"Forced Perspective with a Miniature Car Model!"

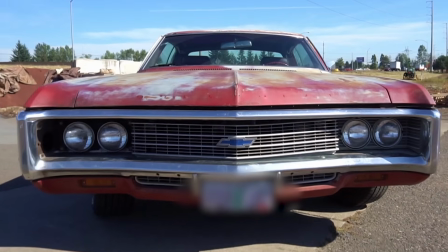This is my 1969 Chevy Impala buried in the sand. I grew up with this car.
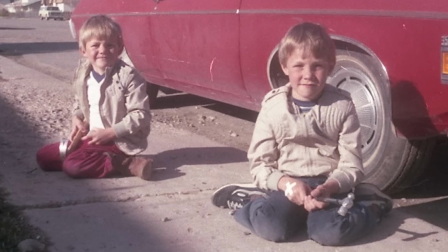My mom bought it before I was born. When I was little, I used to sit in the front seat and pretend I knew how to drive.
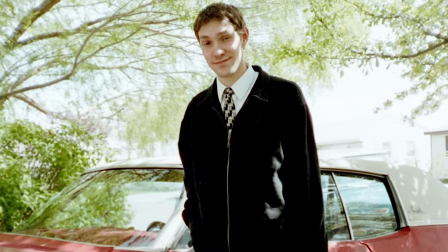I later used it in a movie with my friends, drove it to college. So why is it buried on the beach?
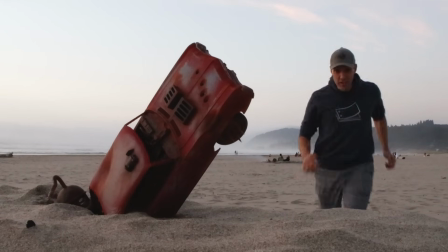Well, because actually, this is what you call a forced perspective shot with a scale model.
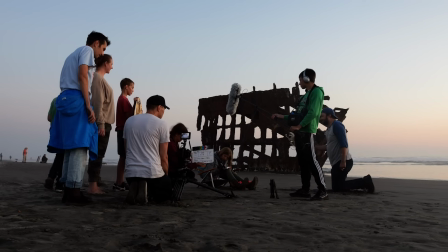Okay, so what is this and what am I doing? I've been shooting a short live action film for my channel, which takes place in a post-apocalyptic world.
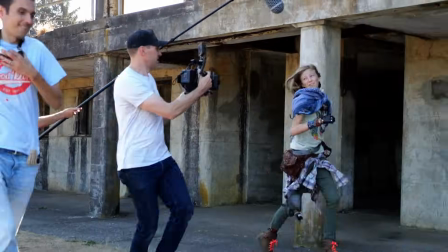The robots have taken over, and it's about a girl who saves the world with a flipbook.
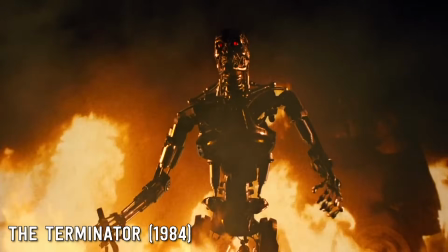The world is almost like a mix of Terminator and Mad Max.
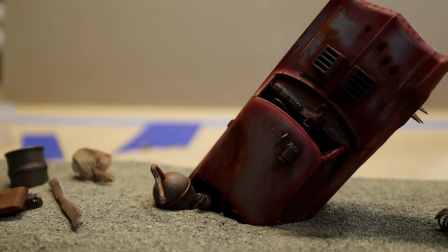And there's this one shot on the beach where we wanted a Mad Max style car to be like half buried in the sand,
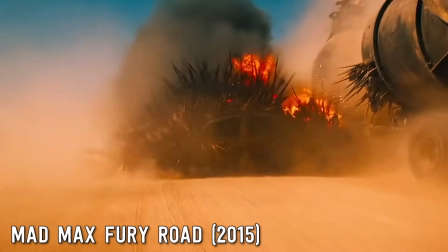like it ended up there after a big battle or something. And so I thought, hey, let's put my 1969 Impala in the sand.
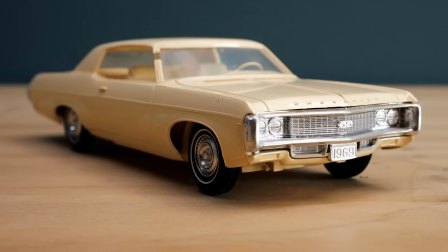So I took a plastic scale model of my car and gave that model to my buddy,
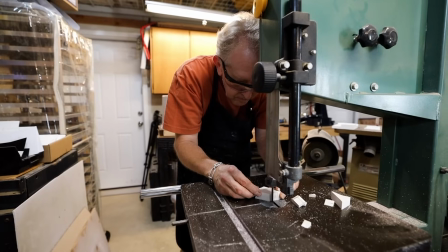Michael Possert, who is one of the world's best model makers.
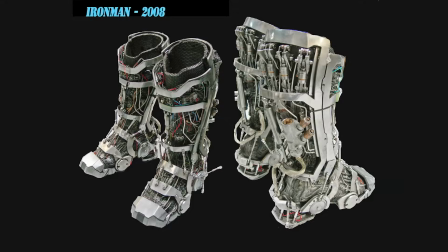Seriously, he's worked on props for some big movies like the first Iron Man and,
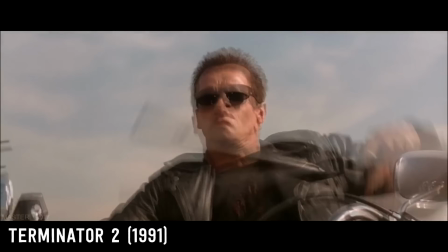you know, classics like Terminator 2, Alien 3, just to name a few.
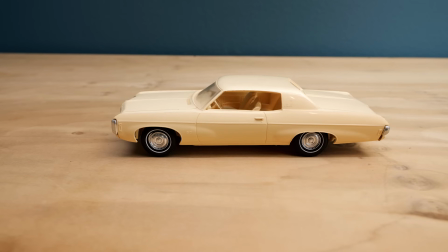So I asked him to take my model and make it look like my old car,
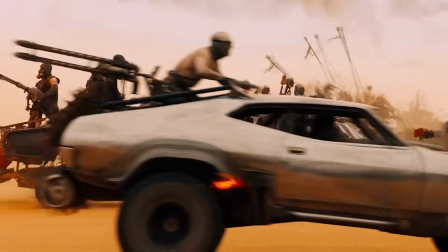you know, rust it up, add some futuristic Mad Max apocalyptic flavor to it.
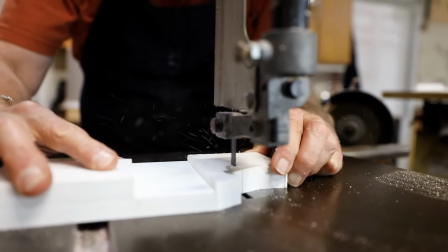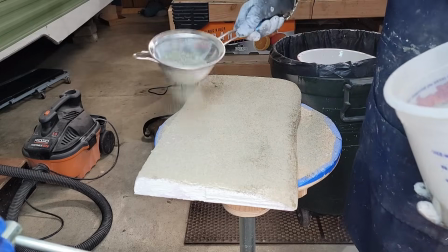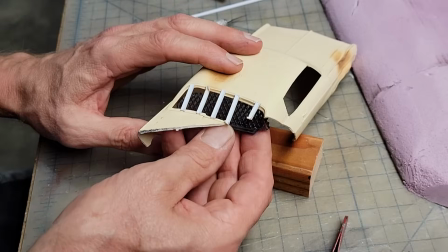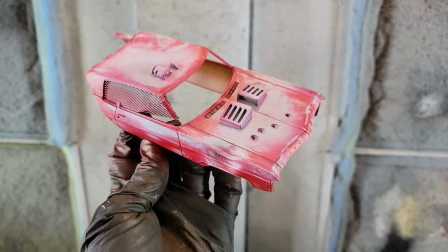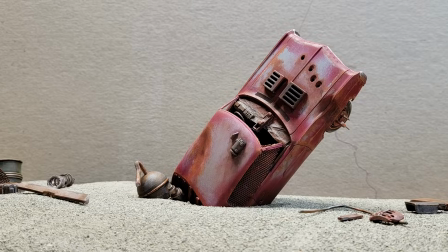So this is the final model. I just love how this turned out. Michael's skills are amazing, and it really looks like my old rusty car,
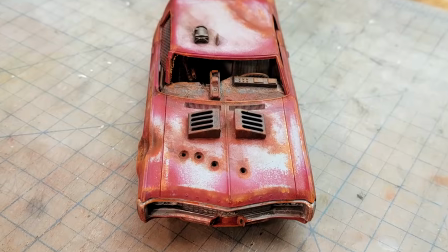which used to be painted red, but then, you know, has since been taken over by rust. All these little details, just, it's all so cool. The spikes on the wheels, I just love it. So, forced perspective.
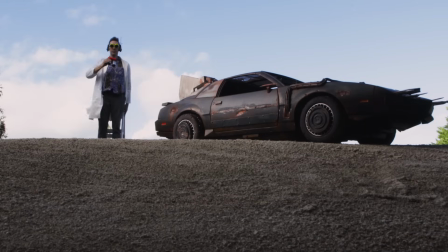It's one of my favorite special effect techniques in movies,
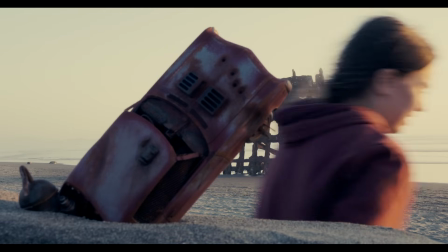where you're basically using camera angle and perspective to create the illusion of something being a different size than it actually is.
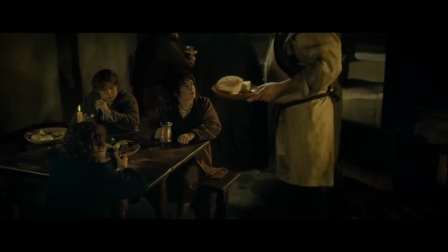It was used a lot in Lord of the Rings, but it's really challenging to get it to look right, as I quickly discovered.
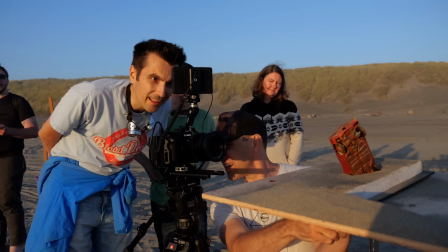No, I'm having a real hard time with this one. I think when you were like tilting it forward more, it was helping.
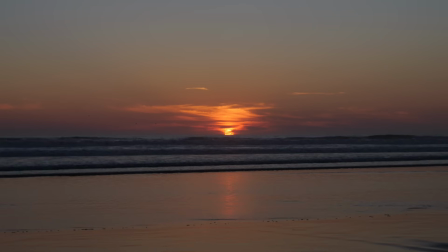So actually getting the shot, we had a couple things working against us. One, the sun was setting, and two, the tide was gonna come in soon.
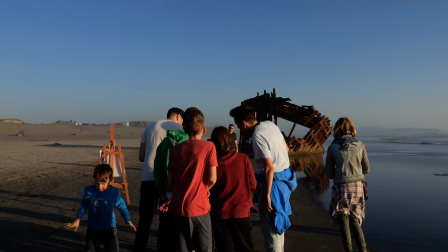So we were quickly losing daylight. I hadn't been able to practice the setup beforehand. I just could not get it to look right.
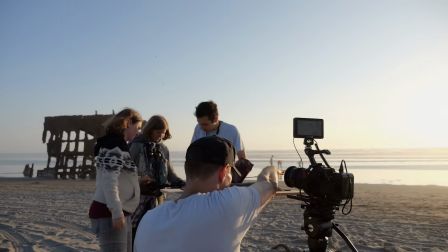I kept repositioning and repositioning, changing the angle slightly, tweaking the sand, just trying to get it to look convincing.
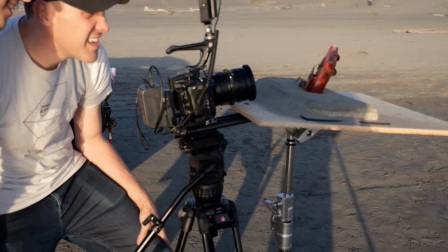And that's when the ocean decided to crash our party. The tide came in and washed us out.
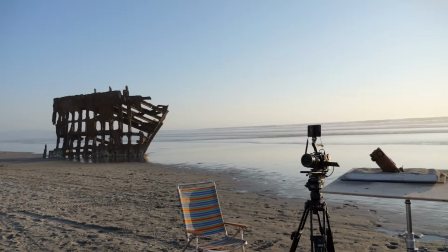So we had to pick a new spot higher up on the beach and start it over again. In principle, forced perspective is simple.
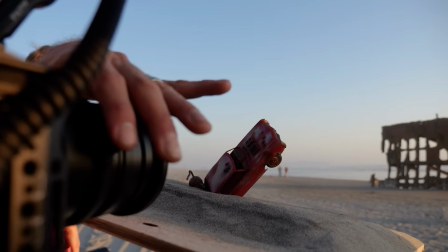You keep the foreground and background both in focus, get the right angle, and you should be able to pull off a somewhat convincing effect of a scale model appearing life-size.
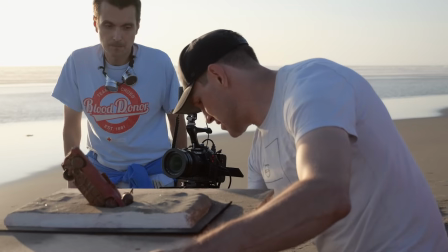Getting this effect to look right just takes time and tweaking and getting the angle just right to make it look convincing.
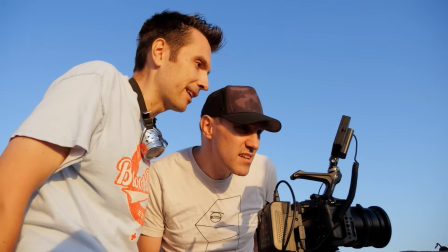So I just messed with it until I finally just had to say, well, I think it's good.
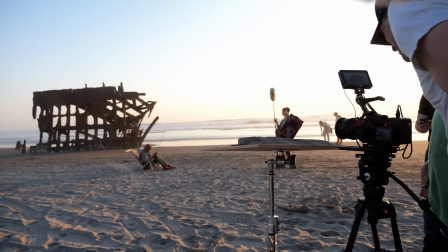So how well did the effect work? I'll let you guys be the judge of that. Here's how it turned out.
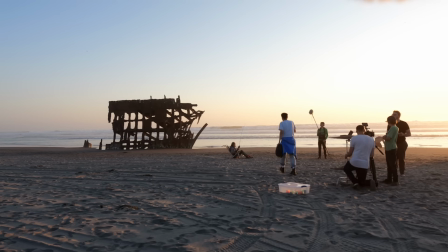So I personally think it turned out pretty rad, and I'm really happy with how it looks.
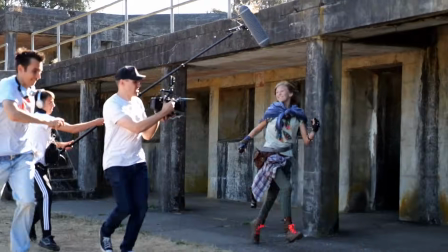Okay, now here are a couple more shots we did this way so you can see how those turned out as well.